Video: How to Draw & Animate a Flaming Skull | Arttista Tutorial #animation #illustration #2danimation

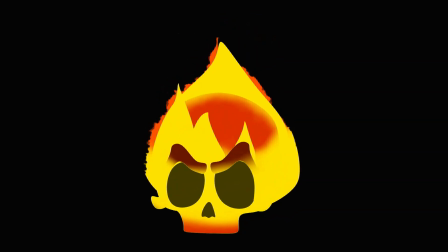Hey, have you ever heard the one about the skull? What do you call a skull on fire?
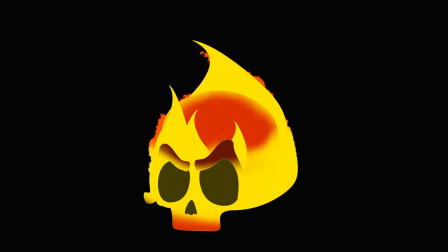A hothead. Haha. And do you know what the problem is when it catches fire?
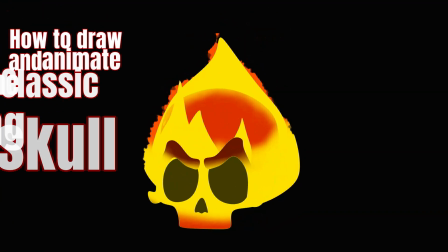Well, it loses its head. In today's tutorial, we're going to draw and animate the classic flaming skull in Arttista.
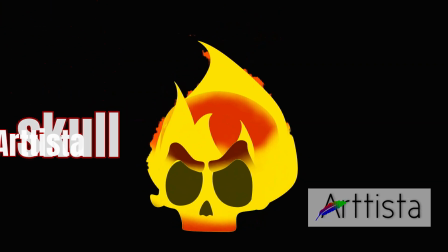So let's get started. This was the skull I started out drawing.
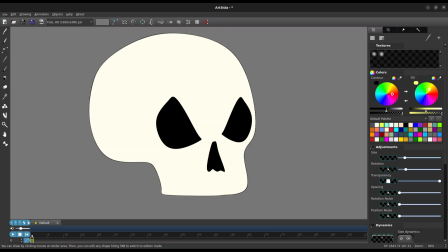It looked pretty good, until I took a look at all the flaming skull references I found on Google. That's when I realized I didn't actually know how to draw skulls. So I decided to keep testing and experimenting until I finally came up with the following shape and technique.
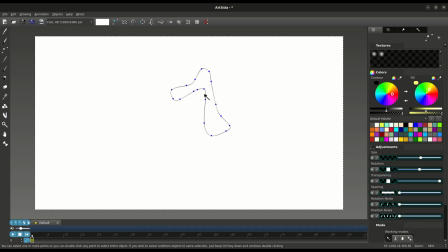I start by drawing this unusual shape, which looks a lot like the number 1. But what shape is it going to become? I wouldn't believe it either if I hadn't made it myself. And this music, it's making me really nervous.
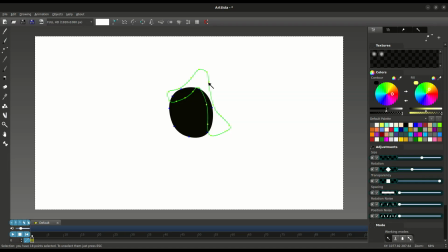Next, I add this almost oval-shaped black form behind the first shape I drew, and adjust the point a little more.
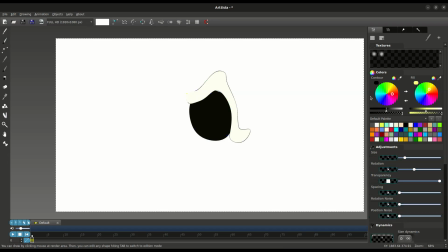Continuing, I duplicate these two shapes, flip them horizontally, and move them a little further to the left.
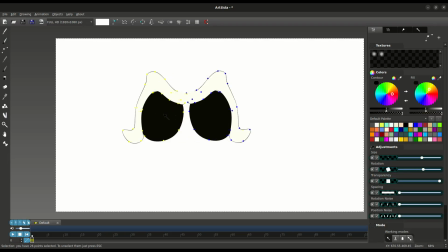Oh my god, they're the eyes. The skull's eyes are staring at me.
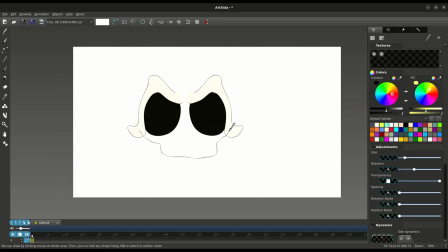Let's draw the head like this. Wait a minute, it looks like an alien.
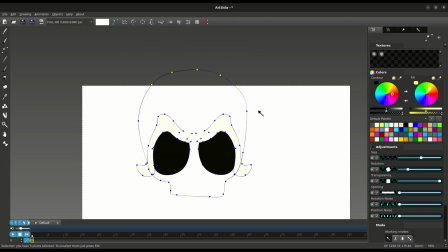Let's fix that. I set the same color for everything that's going to be bone. Next, I'm going to select these 2 points here and reduce their size all the way down so the stroke disappears. This makes it look like these shapes are part of the skull rather than separate shapes.
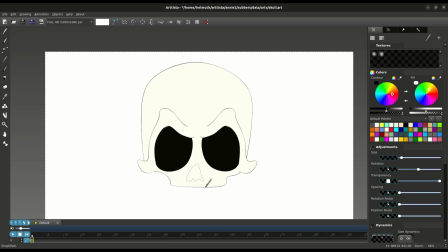Now it's time to draw the nose. It turned out scary, scarily bad, but nothing that Arttista's simplified tool can't fix.
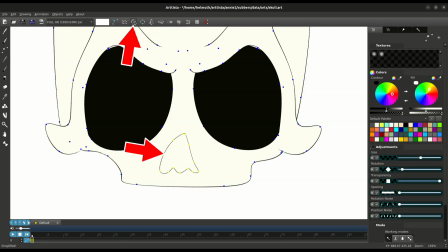There we go, much better.
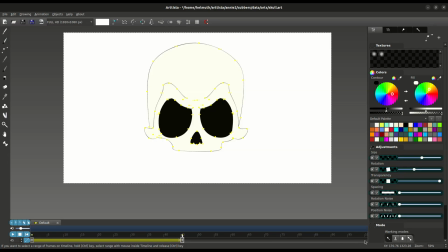On the timeline, I'm going to create 3 keyframes, one at the beginning, one in the middle, and one at the end. Now, carefully on the first frame, I'm going to move the entire face to the side.
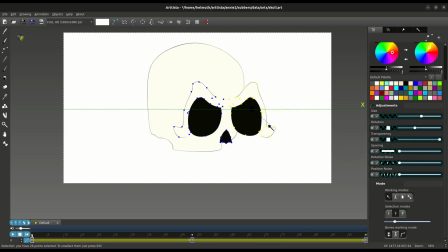I'll also make the left eye smaller to match the perspective. The same goes for the nose. Everything needs to be moved and resized so it looks like the skull is turned to the side. I'm also changing the position of the left eye, moving it farther away from the eyebrow.
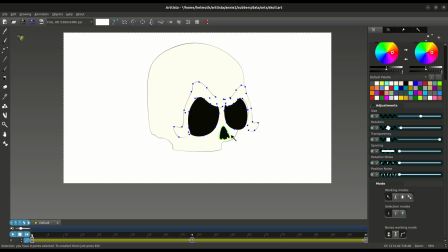This is because if the skull existed in the real world, from this perspective and at this angle, the eye would be slightly farther away from this area of the eyebrow. So I select the entire face and press F2 to interpolate. And so far, we have this animation from the starting frame to the middle frame.
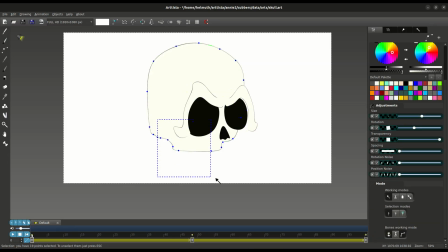We should also adjust these lower points, the part of the bone that supports the teeth, to follow the rotation.
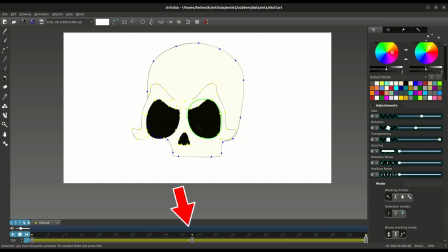I'll clear the animation from this frame onward, and now it's time to do the same thing we did before, but this time on the final frame.
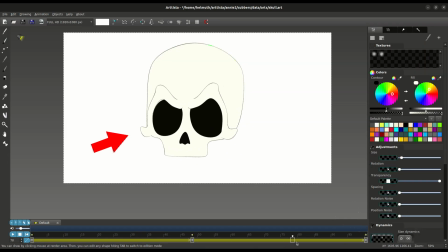We'll adjust the right eye and reposition the other elements to make it look like the skull keeps turning in that direction.
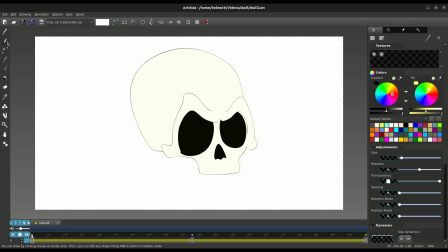Now it's time to heat things up. For that, you'll need to watch this Arttista tutorial on YouTube, how to draw and animate cartoon fire.
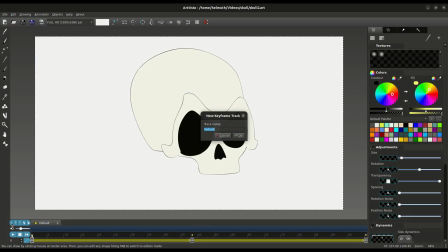Once you've watched it, the steps that follow will be much easier to understand.
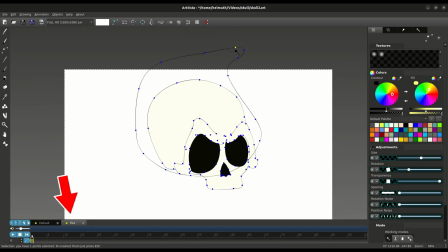I create a new track just for drawing and animating flames.
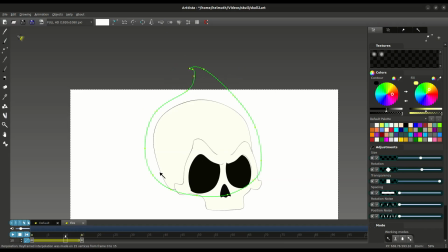I draw the large flame that will stay in the background using red or dark orange.
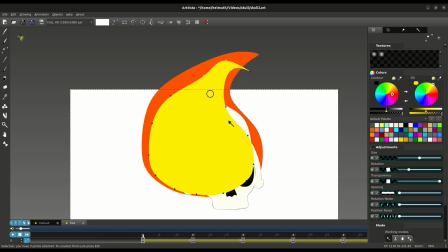Then I duplicate that flame to create a smaller one in yellow or a very light orange, and adjust the smaller flame so that it always stays inside the larger one.
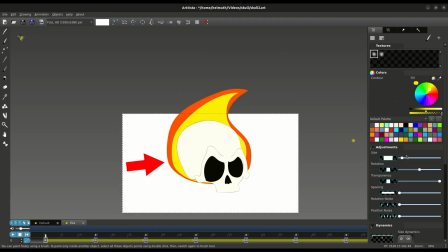I select both flames and paint the firelight inside them, covering the lower part.
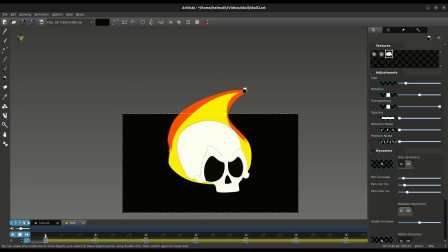Then I change the background color to black. I use the eraser to create an animation at the tips of the flames, making the flames flicker and break apart.
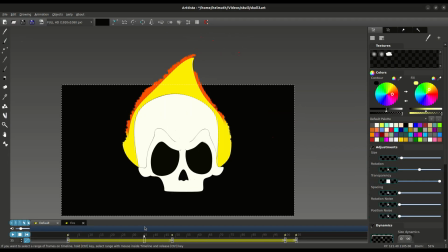This is what we have so far.